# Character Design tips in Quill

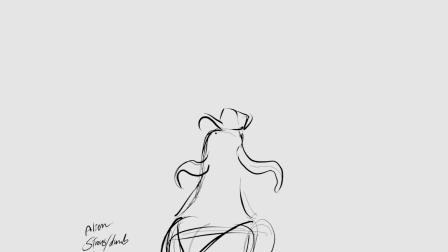28:58 Okay, I decided that this is going to be his distinctive feature.
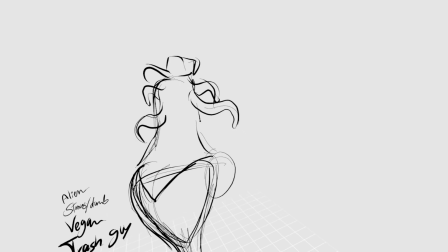29:02 He has some sort of weird tentacles that come out of his head, right?
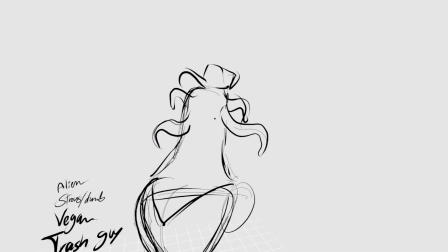29:08 Something like that.
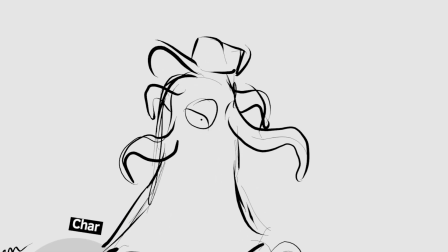29:11 Some Cthulhu-looking dude. He's kind of like an octopus alien, I guess.
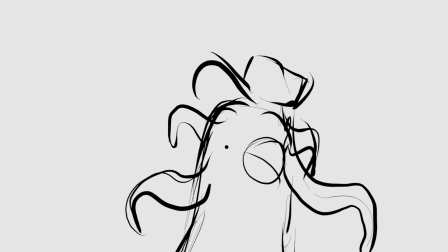29:16 And I'm going to make him very relaxed expression.
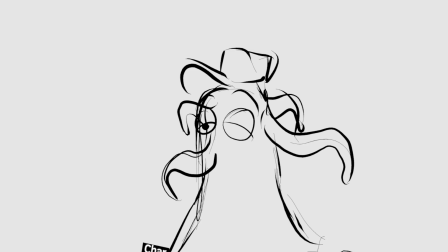29:24 It's not your expression.
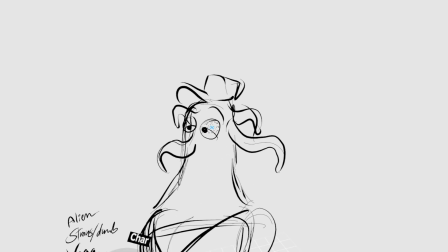29:29 I think you draw yourself a droopy eye or something. Yeah, that's the other thing that tends to happen.
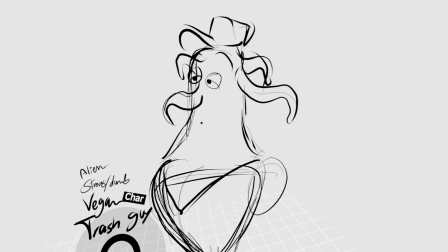29:36 It's you tend to draw yourself a lot in character design.
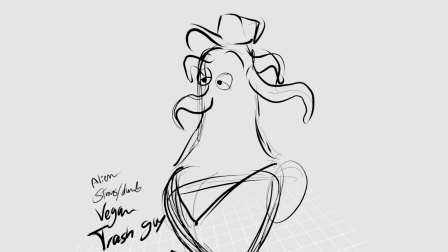29:41 So it's not a bad thing. I mean, I think it's cool. Give him one more eye.
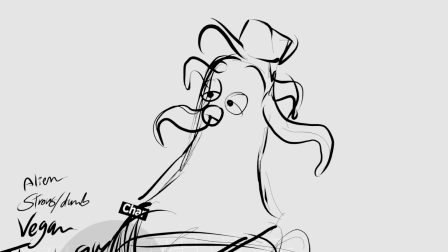29:49 Just duplicate one more. Three eyes instead of two.
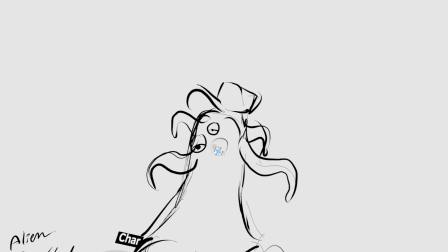29:53 There you go.
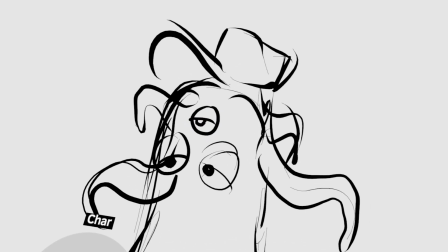29:59 The third eye.
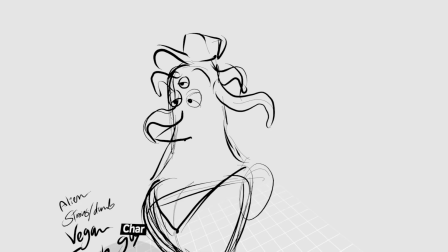30:05 And how is his mouth? Is he
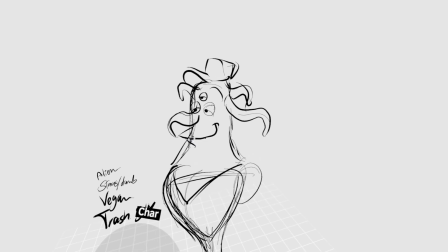30:11 like a duck mouth kind of thing?
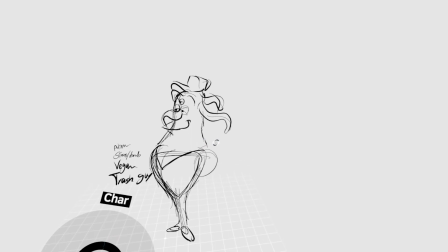30:16 I mean,
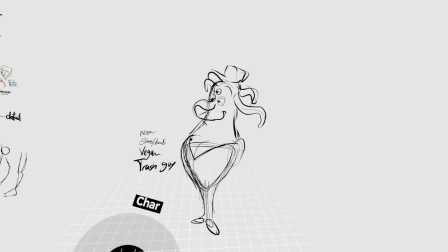30:17 when I find myself that my character is not original and I'm just repeating the tropes and things that have been done 100 times,
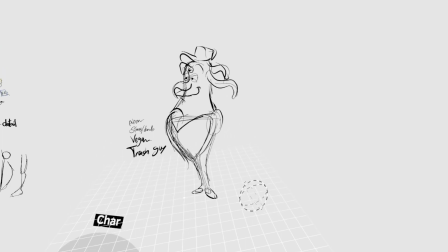30:26 that's when I start to, okay, I'm gonna look for some reference.
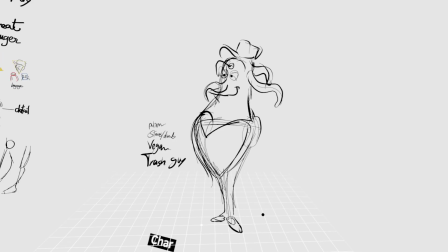30:30 I'm gonna look at what has been done in this field, and try to find a combination of something that hasn't been done too much.
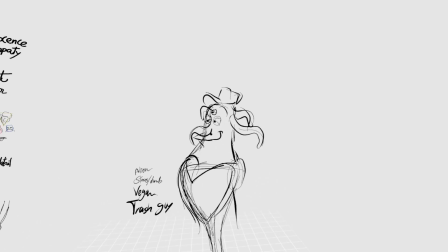30:40 So I guess I had never seen this kind of duck face with the octopus head.
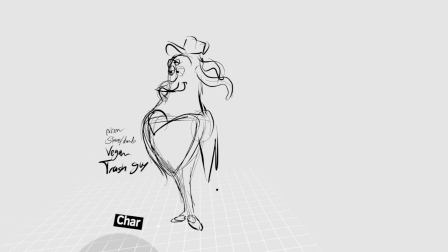30:47 So I feel happy with that, more or less.
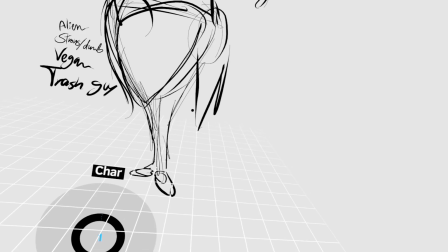30:50 And I'm going to make him like a long fingers, maybe.
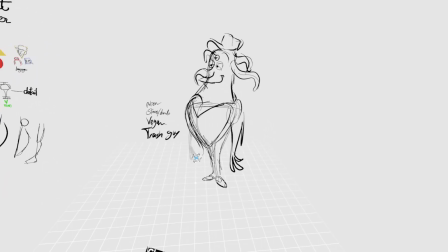30:59 Something like that. Kind of in a cartoony UPA style, which is one of my favorite things as well.
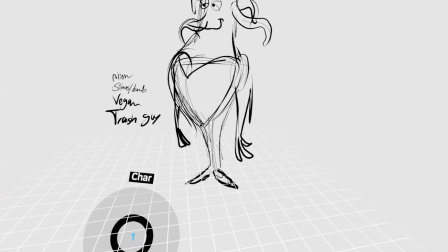31:08 So, like, again, like I said, your personal taste is a lot of influence as well
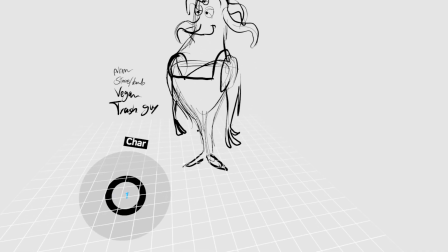31:17 on what you're gonna do. So that's the overall kind of thing, right?
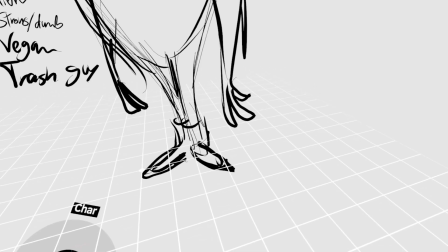31:27 Kind of need some boots if he's working. Oh yeah, that's true. Thanks for the tips.
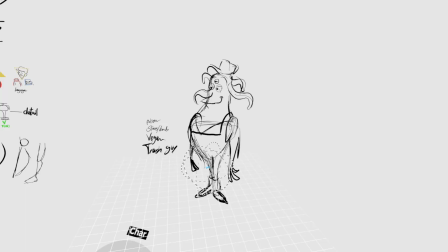31:36 Let's say we're happy with this guy.
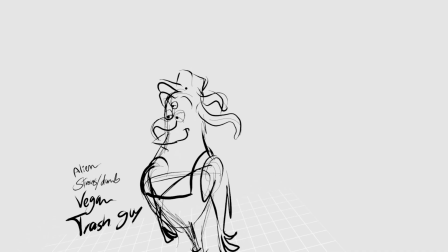31:43 He has like a hat, and I'll maybe something like a logo on the hat, so it indicates that he's working on this trash company.
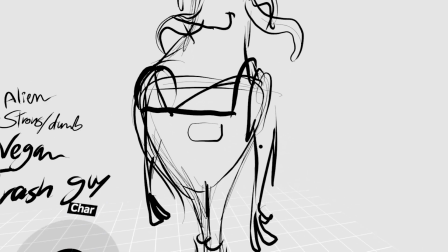31:52 Maybe I'll have his name tag or something there.
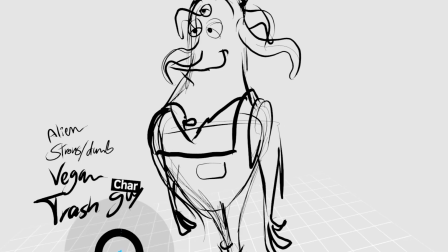31:56 And underneath all of that, I wanna keep the V-neck maybe somehow to just give the impression.
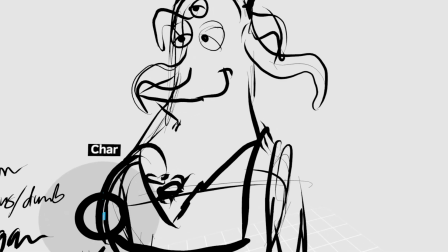32:04 Some... Maybe some chest hair. Some gloves.
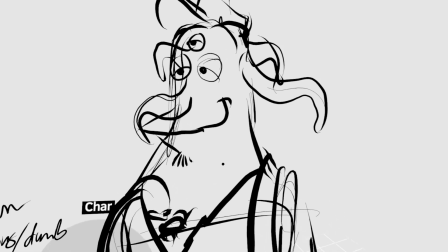32:09 Also, the T-shirt is salmon. I think I'm gonna give him like a very well trimmed
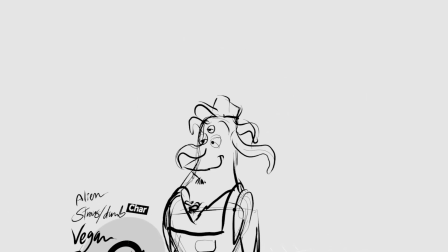32:16 goatee, like a really sharply trimmed, you know, because I imagine this guy being some sort of
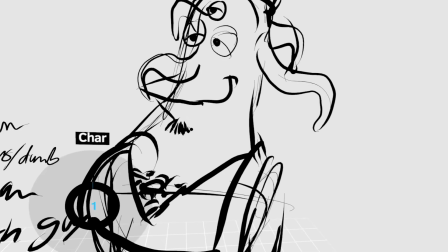32:24 millennial hipster dude. So, oh wow, so he has some sort of very well trimmed little
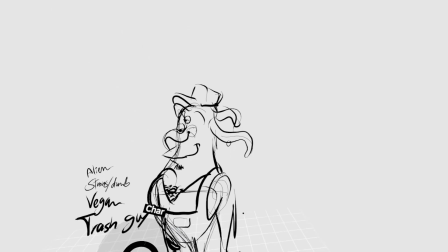32:33 beard, and I think that helps with the idea that maybe this guy is a vegan, so who knows.
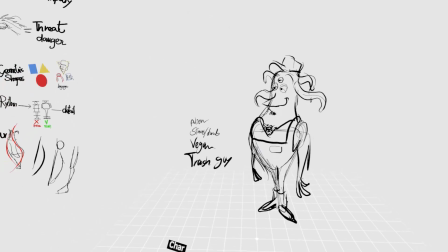32:40 And I gave him a little earring, right, on his tentacle. Why not, you know?
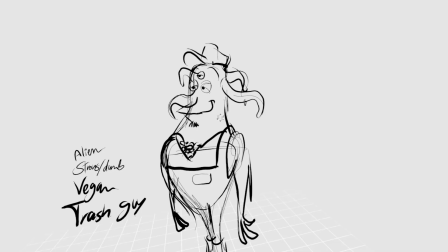32:45 So I guess maybe that works with all the...
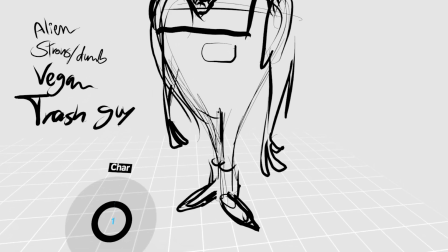32:50 Maybe you might need to add more pockets, because if he's wearing a work uniform and it seems to be mechanical,
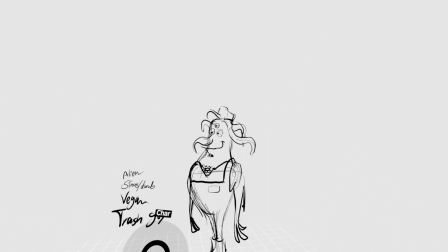32:57 you need to have, like, pockets to put tools on. He's a trash guy.
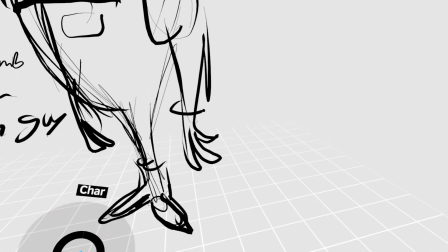33:02 I don't think a trash guy needs some pockets. He does need gloves.